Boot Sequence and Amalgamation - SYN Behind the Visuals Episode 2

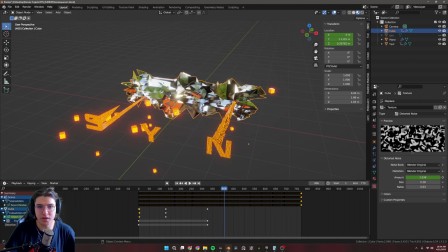4:10 So that's a fun thing to do, is just kind of have, like, as you can see in the material view, this is literally just a super shiny distorted cube.
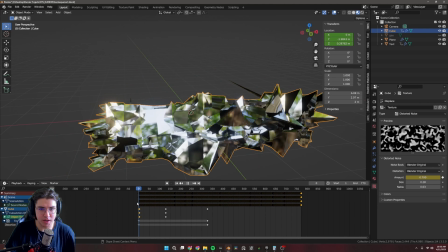4:19 And also it helped because it was kind of a way to, in the beginning here,
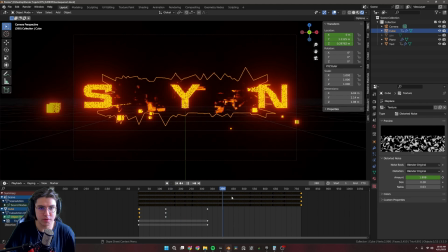4:24 mask out everything, so then it like slowly reveals the logo of the album, which is what this one was all about.
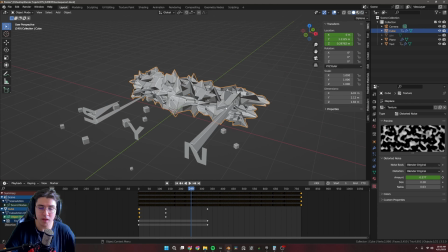4:31 It's just revealing the title of everything. So that's the first element. Very, very simple.
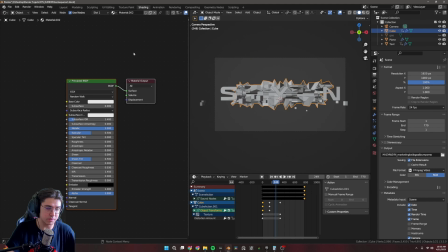4:37 The material for it, literally just a principled with the roughness slammed all the way down to 0, and the displacement amount animated. Next, we have the text.
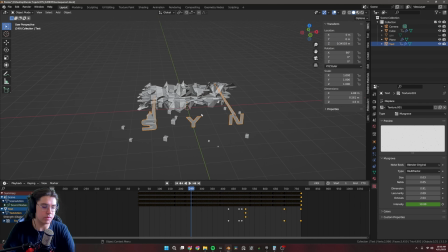4:50 I turn this into a mesh, which if you're not sure how to do that, if you right click on anything, it'll have a convert to setting. and you can convert it to whatever other type of thing you want. So I made this a mesh so I'd have more modifiers available to me.
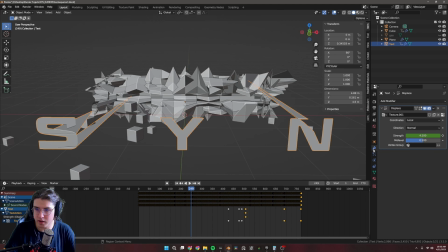5:07 And again, I used a displacement modifier on this, and I just have the strength adjusting.
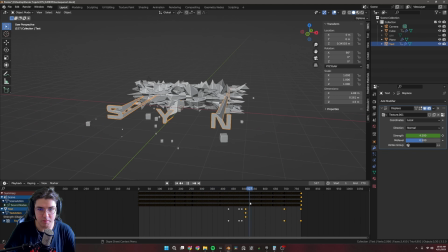5:13 And basically what this allows me to do is just make it so it gets all distorted when it pulls back.
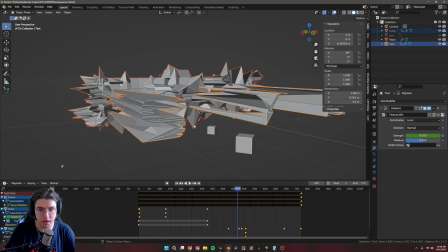5:21 So you get like this weird, like jagged edges and everything.
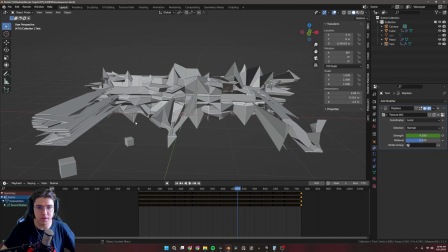5:25 So it looks like it's being like sucked back into that like cube back there.
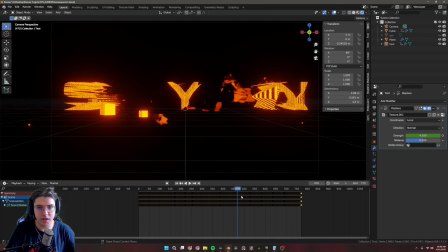5:30 And you get all sorts of weird like colors and stuff like that, and like reflections, and it makes it cooler. I think it was cooler than just translating it, or like back and forth, like just moving the location. So I went for using displacement instead of just keyframing the location there, which I thought was pretty cool.
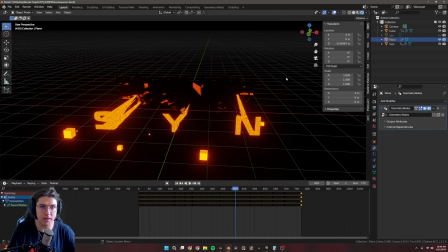5:50 And the final element in this piece are these little cubes, and that is a very, very, very, very simple geometry node setup.
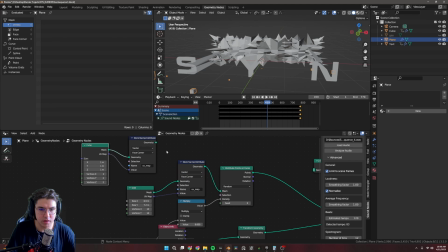6:00 And let me show you what we got. Why does this look like so much more complex than I remember it looking? Okay, essentially what this is, I obviously was watching a YouTube tutorial to do this because I suck at geometry nodes,
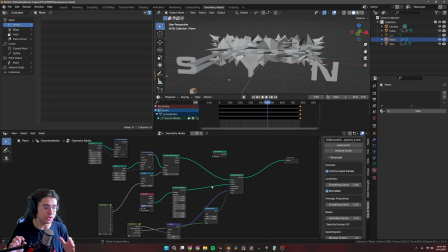6:14 but basically what I want is I just want a bunch of random cubes that exist on a grid.
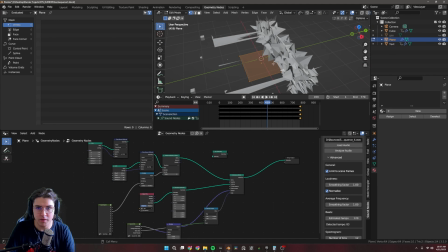6:20 So if I go to edit mode, this is just a plane right here.
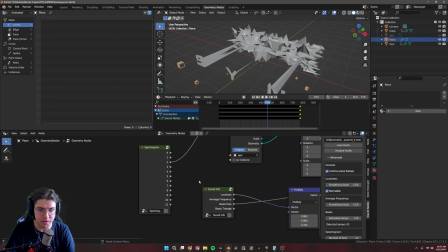6:26 And then I'm using sound nodes, which I mentioned in the first video, which is a paid add-on, but it is fantastic. And I'm just getting a random value for the scale from that. And I am also getting that for the beats, average loudness for the rotation.
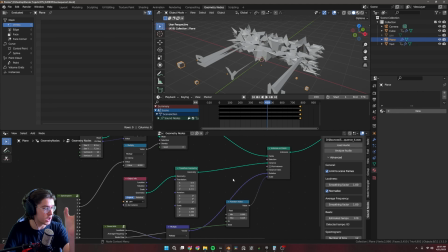6:45 So it kind of just like twitches with the sound, which I like. And then for the geometry, I'm getting this this cube here, which is that cube I mentioned. So it's literally just a cube, that's it. And then I'm also getting the density of where all these cubes are based on the
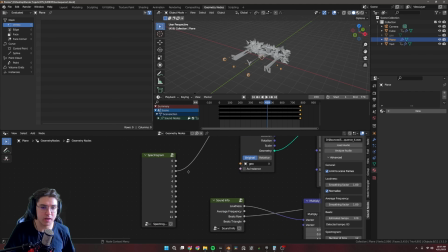7:06 loudness of bin 2, which usually, I'll be honest, I still haven't figured out which bin means which frequency range. I just sit there and poke them in until it looks the coolest. If you're using sound nodes, that's all I do. And then here, I'm just getting the UV map of the geometry.
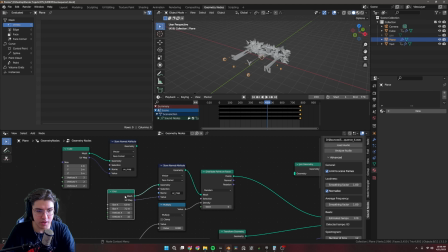7:24 I'm using that for the mesh. I have a grid here, which I'm using for the distribute points on faces. And then I'm just instancing that on points. So this isn't actually using the original like grid.
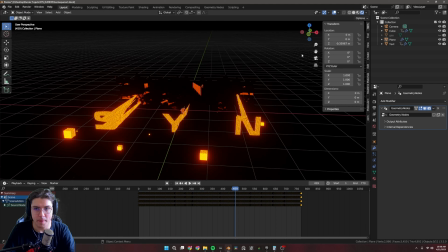7:39 But it basically just gives me all these cubes, and I'll just kind of go through and show you how they change over time.
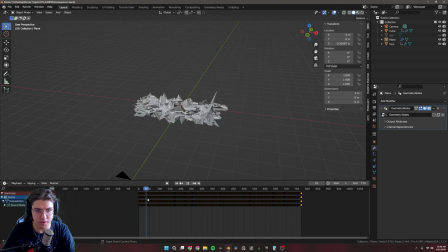7:44 So they start off, and yeah, and they just kind of glitch in and out of frame, and they're really just there for looks and for more lighting. Lighting is very important, at least to me.
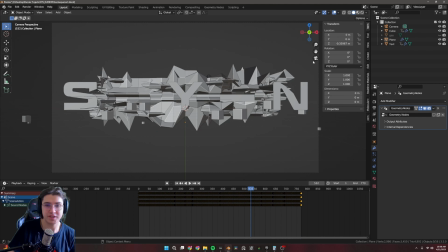7:57 Yeah, and that's the whole entire first scene of SYN, and I'll just play it in its entirety here real quick.
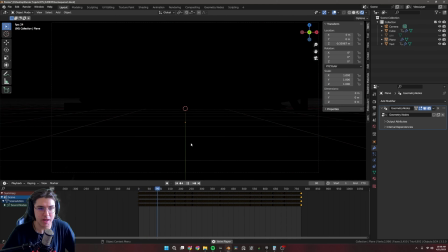8:05 So you have the beginning where everything kind of backs up, and then it's revealed.
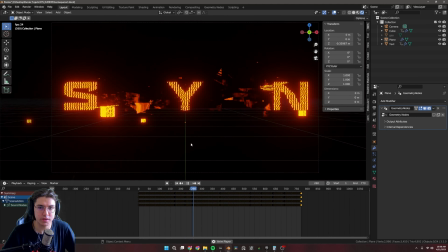8:11 Oh, and I'll go over the texture on the text as well. It's very simple texture setup.